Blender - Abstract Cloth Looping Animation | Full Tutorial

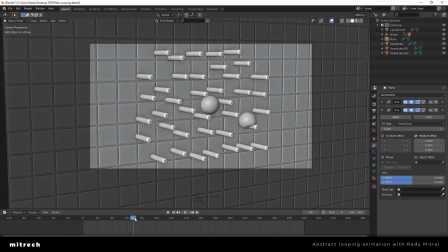[20:11]
We can scroll around the animation,
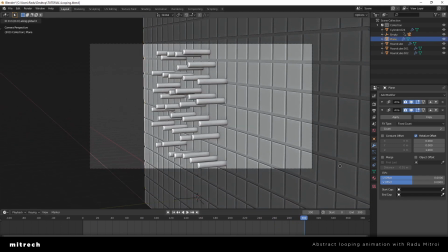[20:15]
and we see that if we move this a bit in that direction and downwards,
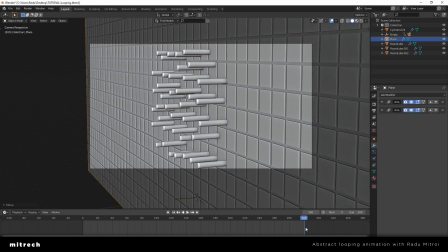[20:25]
and we increase the count in here, we most likely won't have any empty spaces anymore.
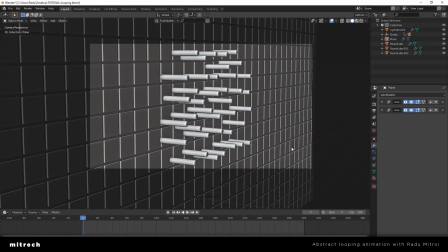[20:35]
No, we don't. All right, so let's take care of our starting and end point, that black transition.
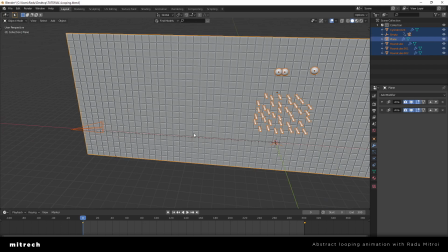[20:46]
That's just a really easy way to do,
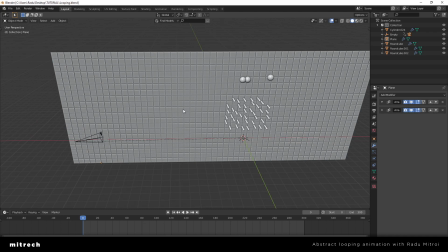[20:50]
and the way I've done it is by making some cylinders that just go in front of the camera. So I'm going Shift A, Mesh, Cylinder. I don't want any cap fill, so I'm gonna go with nothing.
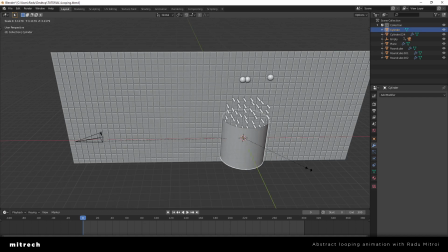[21:06]
I'm gonna shade smooth, and I'm going to increase the size of this tube,
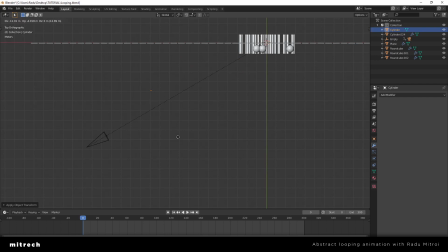[21:13]
and I'm going to place it somewhere in front of our camera.
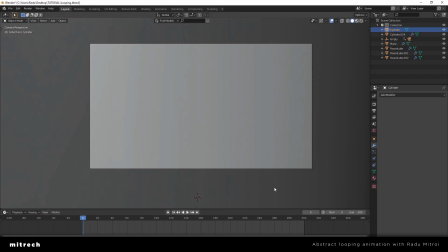[21:22]
Yeah, just like that. And I'm gonna make this a bit thinner,
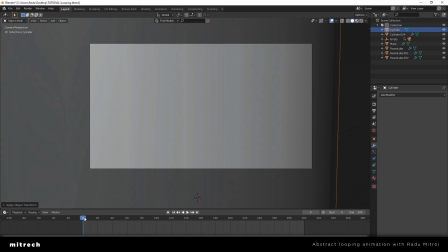[21:30]
so our actual scene unveils a bit faster, like this.
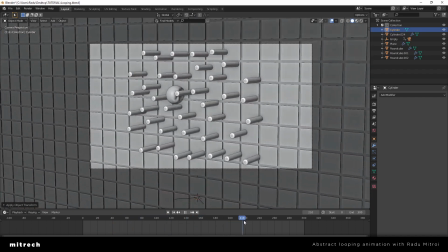[21:35]
Yeah, that's nice. And just go to the end,
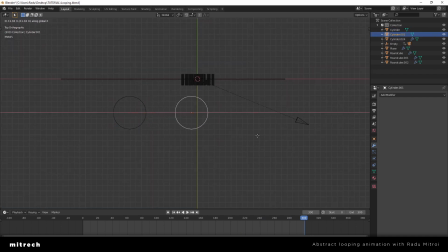[21:42]
and I'm going to copy the cylinder onto the other side and make sure that it covers the entire of
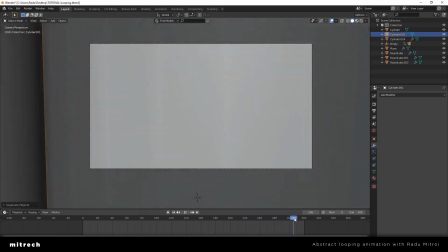[21:52]
our scene, just like that. All right, and I'm gonna make this
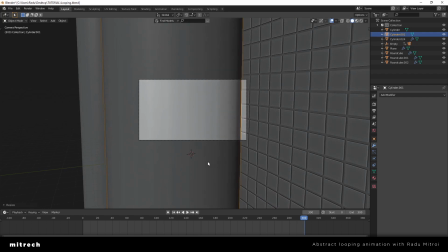[22:01]
a bit thinner as well, because I don't want it to be coming into the frame that fast. So I'll make it thinner.
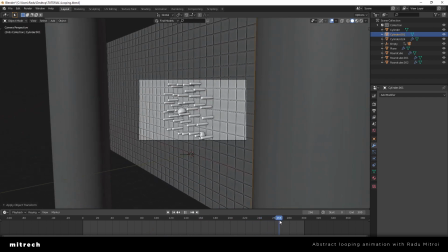[22:11]
Yeah, so we have this right now, and then we go back into here.
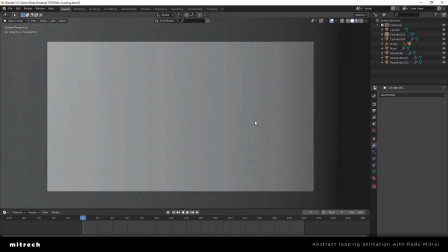[22:18]
So basically, if we look into our animation at this point,
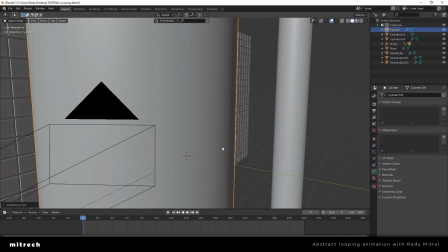[22:27]
we will get this,
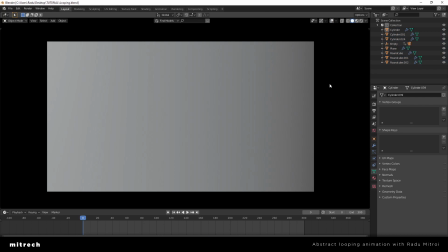[22:32]
which is already a pretty good point for a looping animation. So we start like this,
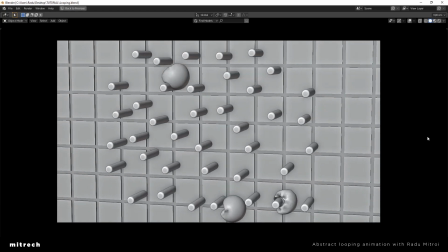[22:42]
you know, stuff's happening, we're gonna fix all of those issues, don't worry.
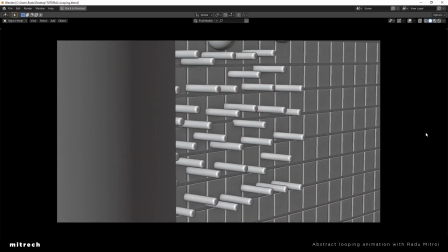[22:46]
And then it just goes in here, and voila, we have a looping animation.
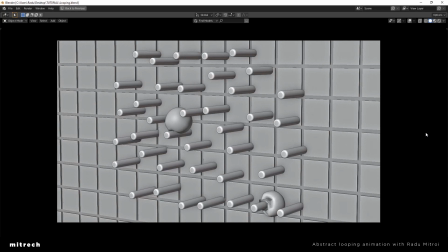[22:51]
You didn't even see the transition, and if you did see the transition for some reason,
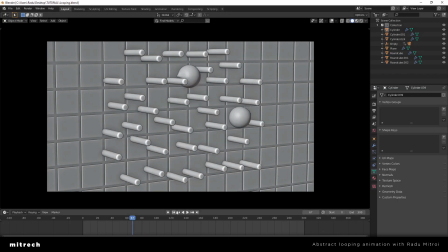[23:00]
well, when we do our final lighting and shading, you won't see anything, because this is going to be
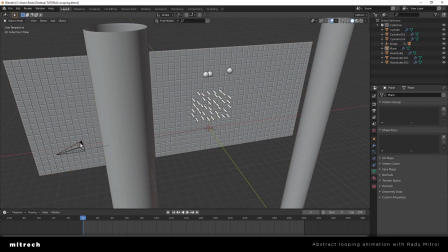[23:06]
completely black, so no one's gonna see anything. All right, so let me just get this back,
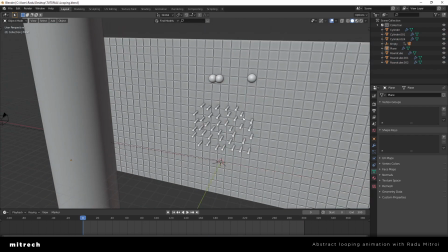[23:16]
and right now all we have to do at the moment is
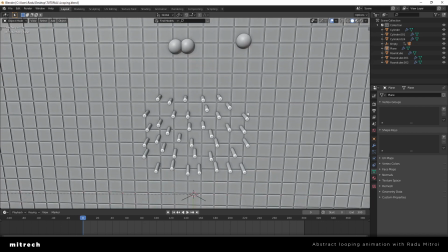[23:21]
play with the balls and make sure that we have something that looks nice.
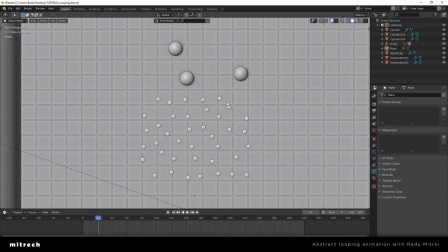[23:26]
All right, so I already like the first and the second ball, so I'm going to press the first ball I have created, and I'm going to go into the cloth settings. Under cache, I'm going to bake this simulation,
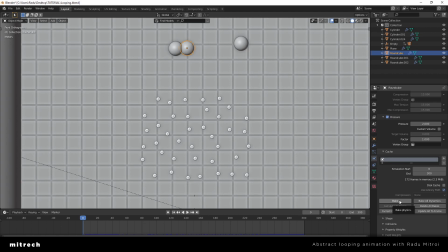[23:40]
and the reason why I'm bake this simulation is because then not only your viewport is going to be faster, because your computer doesn't have to do all this calculation about what's going to happen,
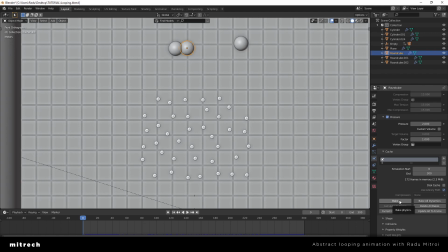[23:55]
but you also get a more clean result, both when working with it and when you're rendering out your scene. So if you click bake, it's gonna bake the whole animation, and if I hide those two balls, you can now see what's going on.
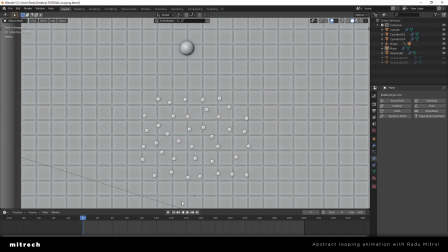[24:19]
That's completely nice.